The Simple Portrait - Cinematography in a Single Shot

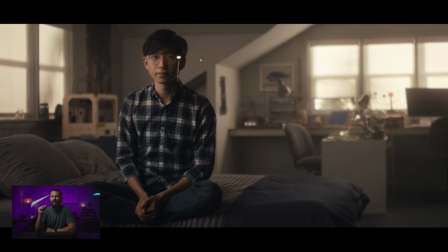(12:18)
And that's often, we've talked about this on the channel before, but nowadays, especially with the mini LF, when you shoot with that, if you're shooting wide open, you do get that effect of not only because the focus is so, the focal plane is so small, but sometimes it just makes it feel like this is not real, right?
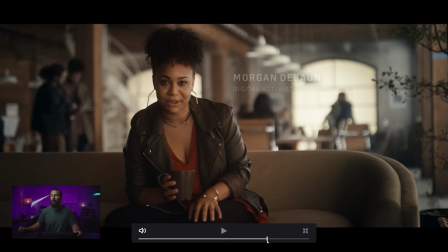(12:35)
Like this could easily be green screen back here. And this person is just on a green screen stage.
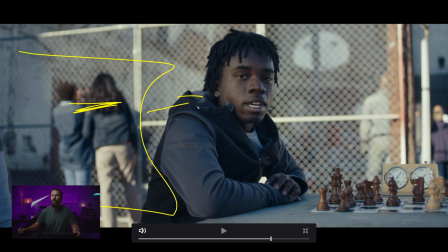(12:40)
Anyway, good looking stuff. I like this outdoor. Okay, so it is, this is the real sun over here, right? And then this is open up to sky over here because you feel all this front light. So I was right, there you go. So again, that's another one too. If you're not gonna go too wide here, well now on the schedule, you don't have to worry about it because a 12 by,
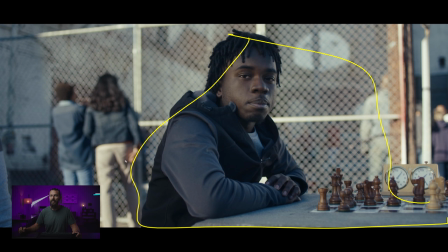(12:59)
well, I mean, not even a 12 by, a little, 8x8 will cover this section of the frame. And then as long as you have enough level here, right? Whatever you're using as your diffusion here, as long as you can still get enough level here not to have this stuff blow out, well then you're good, right?
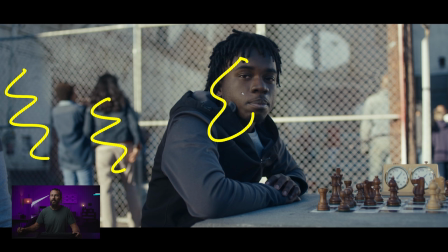(13:15)
I mean, it flattens it off a little bit, but it is interesting still. You got the dark, you got the light, you got the light there, light again.
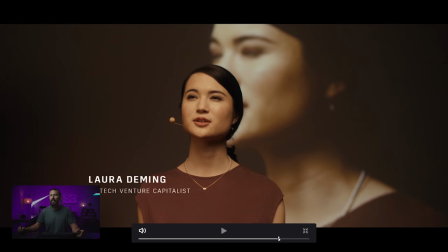(13:23)
There's not much darkness, but you know what I'm saying. Anyway, interesting stuff. And then the final image, ta-da.
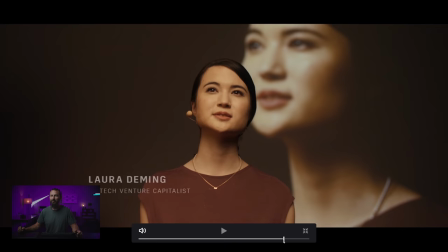(13:28)
I mean, that is a beautiful shot. It is a good looking shot right there.
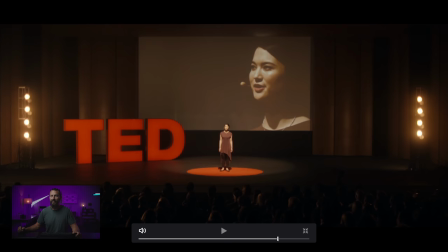(13:34)
And even this, man, how soft it is. You're not gonna find somebody on a TEDx stage looking that good, right? They're gonna look horrendous, like that. As you come down here, where does this shadow go? See this harshness? Oh, why do we have the giant pen? See the harshness on this shadow here? Oops, shadow right on the neck.
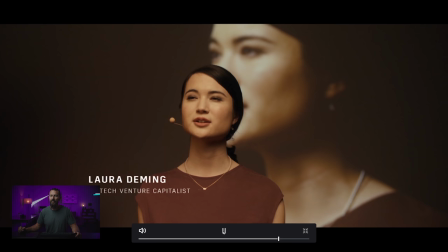(13:52)
Look at how harsh that is. Then when we come in, let's make this person actually look halfway decent. Yes, that shadow is gone, right?
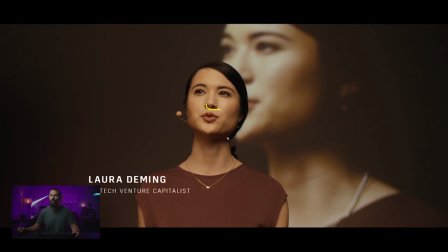(13:59)
We have softened up that thing like crazy. She's got two eye lights, one coming over this way.
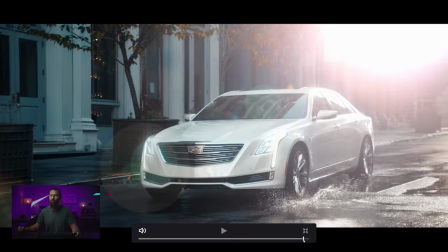(14:04)
You can see the shadow underneath the nose, just so soft under there. And then in the background, you see the same thing, just woo, and we're out.
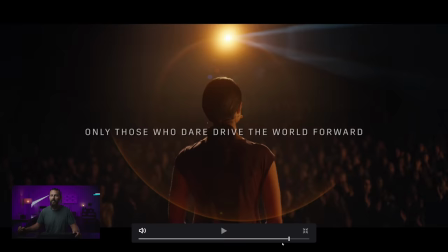(14:11)
And there's a three, there's a CG car, ta-da. Anyway, good looking ad, a nice example of how a high level cinematographer can just blend the key light in with the background, with the room tone, and it just makes it feel so much richer. So that's our look. If you've got questions about this look or any other looks, leave them down in the comments below. If you wanna see techniques or commercials broken down, leave the links down below and I will try and get to them. Thanks for watching and we will see you in the next one. Goodbye.